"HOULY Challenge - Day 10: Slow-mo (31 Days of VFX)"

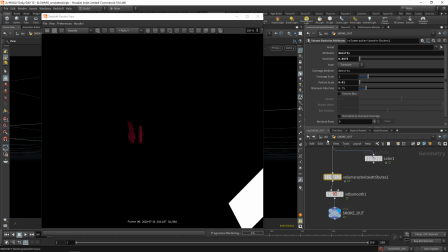15:12 And I love it because it's a 15-minute simulation time, not even, and you end up with what looks like smoke.
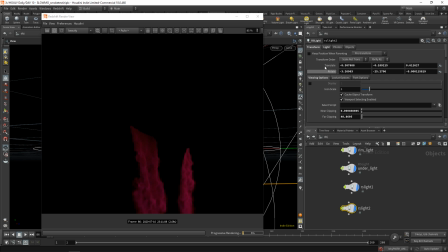15:19 And so then I just add this light down here, this RSLight2. This one has a high contribution, so it has a contribution scale of one. That means that it can affect volumes. You can see there, as that increases, it gets affected more.
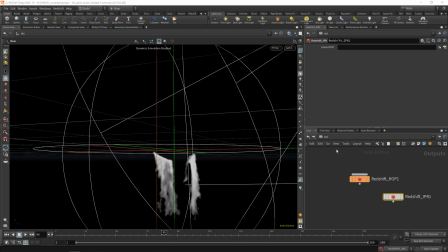15:33 One issue I add was that because the smoke was an afterthought, I had issues compositing. if you look closely oh and that's actually the other thing you probably noticed that the smoke's red here um
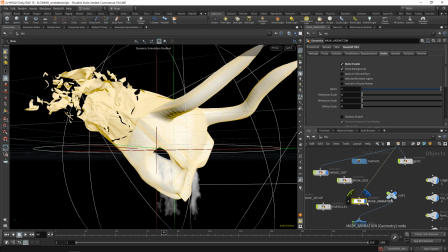15:42 originally the setup was red um i can show you the original render yeah you can see the original
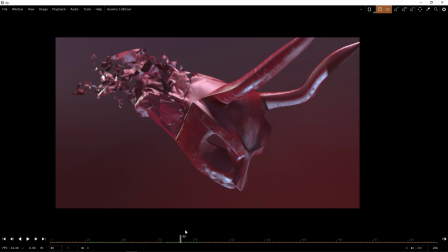15:49 render was red um this was before i add the smoke so i rendered the smoke separately the the inspiration ended up being the daredevil opening scene that's a series you should watch if you don't watch legion go watch daredevil daredevil was sick and punisher was also cool you should watch those too but uh the intro to daredevil was really cool it had this sort of thing where everything was red. It was red on red on red.
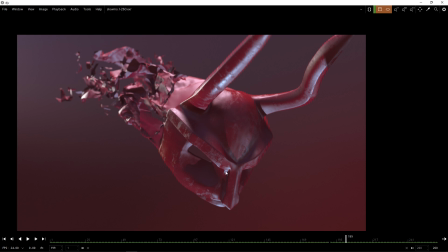16:08 So you end up with this. This is before post-processing so it looks a little bit low contrast, faded.
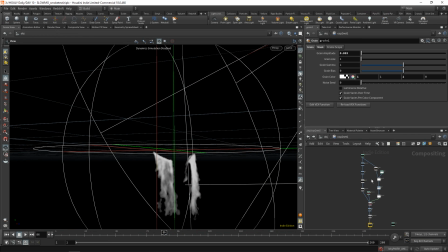16:15 Anyways, I went into my compositing network and over here,
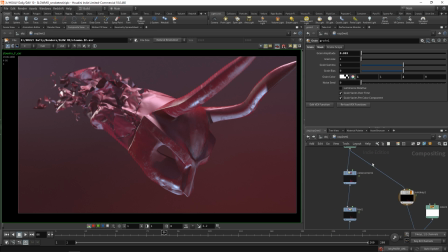16:20 you can see I bring it in, and my separate smoke render over there.
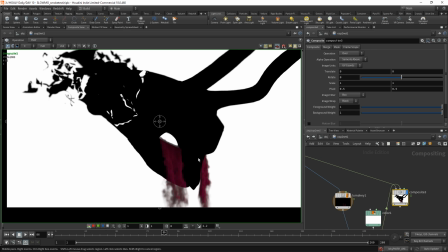16:25 The issue, and I don't get why it does this, for some reason when you matte, and it might be because bad at compositing.
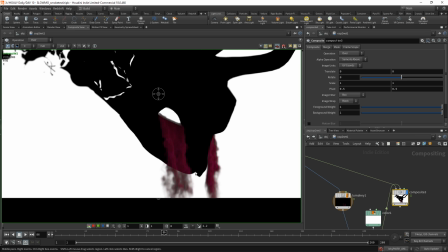16:33 I like compositing isn't really my thing. I don't understand why it mattes and gives black instead of transparency.
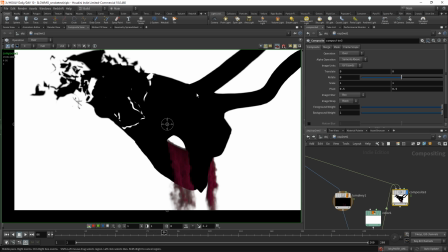16:39 In my mind, this should be transparency. Actually, no, it makes a lot of sense. No, it shouldn't be transparency.
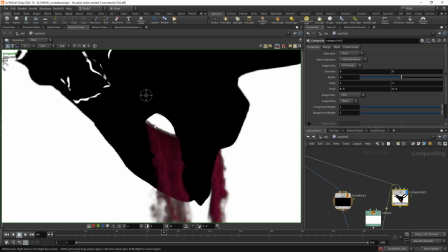16:45 I had an issue removing the black from the smoke.
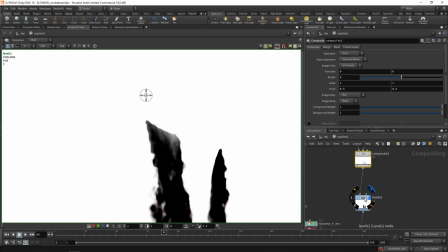16:49 So I had to do some like weird luma key stuff and then composite, adjust levels so that I could make a mask, erode the mask.
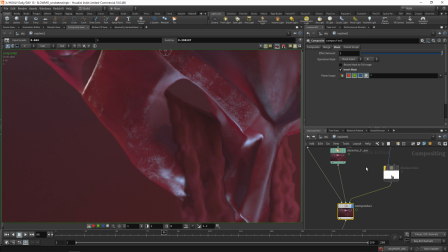16:56 Because if I don't do that, you end up seeing these weird like black lines around the edges and it gets even worse if I don't do the the other
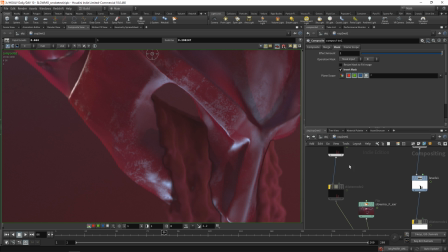17:03 erode over here right do you see that that like really hectic black line so yeah I had to do a bunch of dilates and
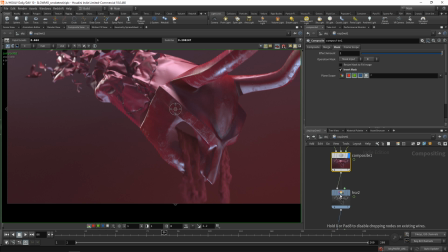17:11 erodes and things but you end up with this and then I realized I don't like the red I don't want to be associated with satan worship
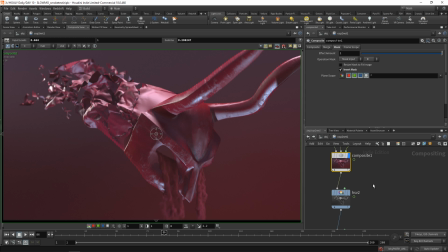17:18 or anything so I was like let me let me not make it a devil based effect let's rather do like a fallen warrior kind of thing So
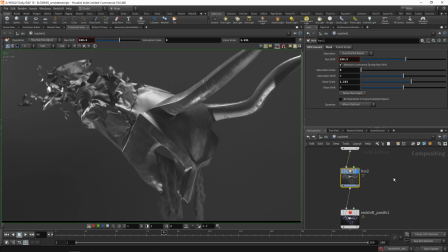17:26 HSV, that's just a hue saturation value. Easy hue, saturation and value, HSV. Reduce the saturation scale to zero. Then the redshift post effects, I use a LUT.
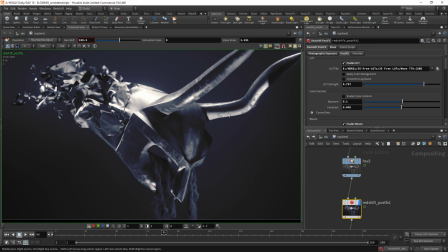17:38 So what a LUT does is it takes the entire color range that you have. So I think it's generally based on luminosity, which is like whites versus grays versus blacks.
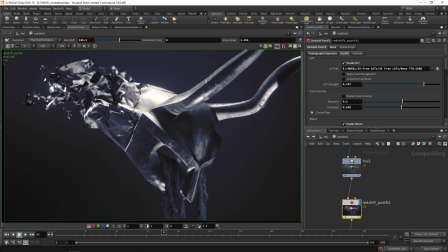17:49 And it applies colors depending on that. So you can see this completely changes if you use a different lot.
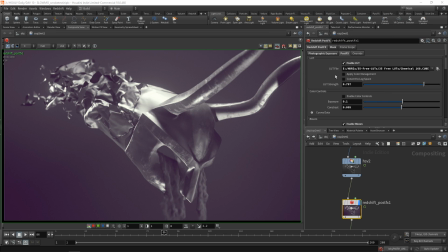17:55 So I think like chemical is a very gruesome thing. Oh no, never mind. I don't know. McKinnon is from Peter McKinnon, I think. So yeah. And these, I can't remember if I got them.
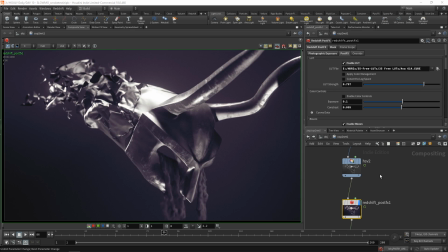18:06 I got them for free. So it's kind of cool. I'll just use these. You end up with this over here, add some grain. This is something that you might not think to do because why would you add grain to an image? And what it does is it actually makes your image look more realistic because there is grain in an image.
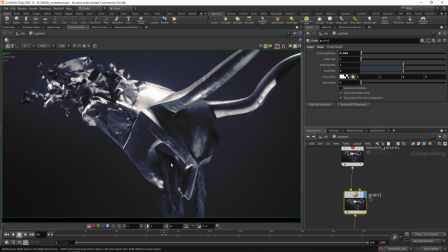18:22 You don't want a perfectly clean image, so you add a uniform grain to it. It's different to noise because grain is more like film grain. If you watch movies, they'll add film grain. When something's too crisp, it looks off. It's also a good way to blend things together once you've comped them.
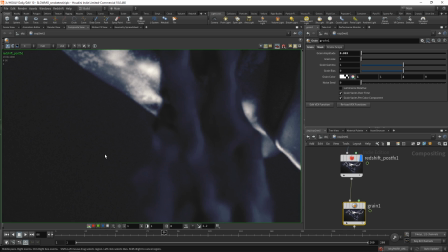18:37 So if you take a look over here, you can see that this on the left side, you have to look really close, has a different noise pattern to this on the right.
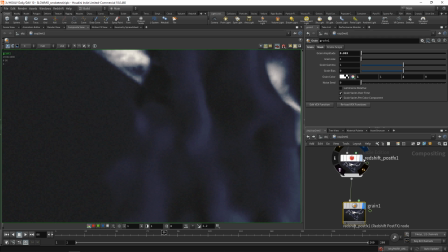18:45 With the grain, it has the same noise pattern. Now you might not think that that's noticeable but it's it's actually kind of important.
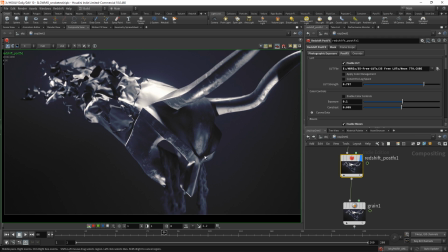18:51 It's something that your eye picks up on and you're like why does this look weird? I just I don't get it. Brain just helps it. It helps it a bit. So then yeah I'll put that and you end up with this.
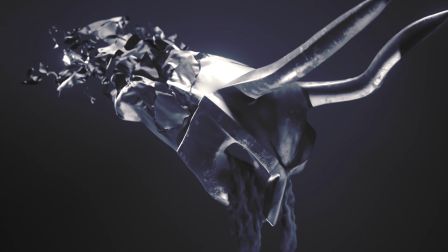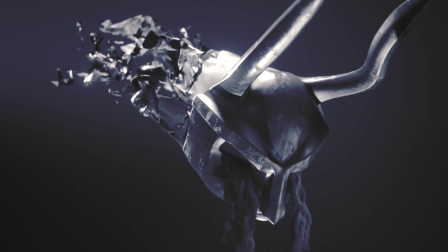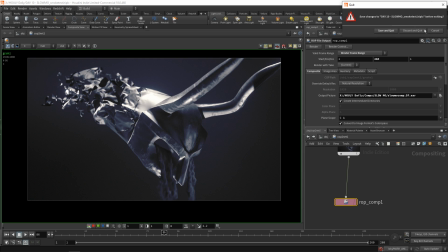19:16 So that's it for this video. Thank you for watching.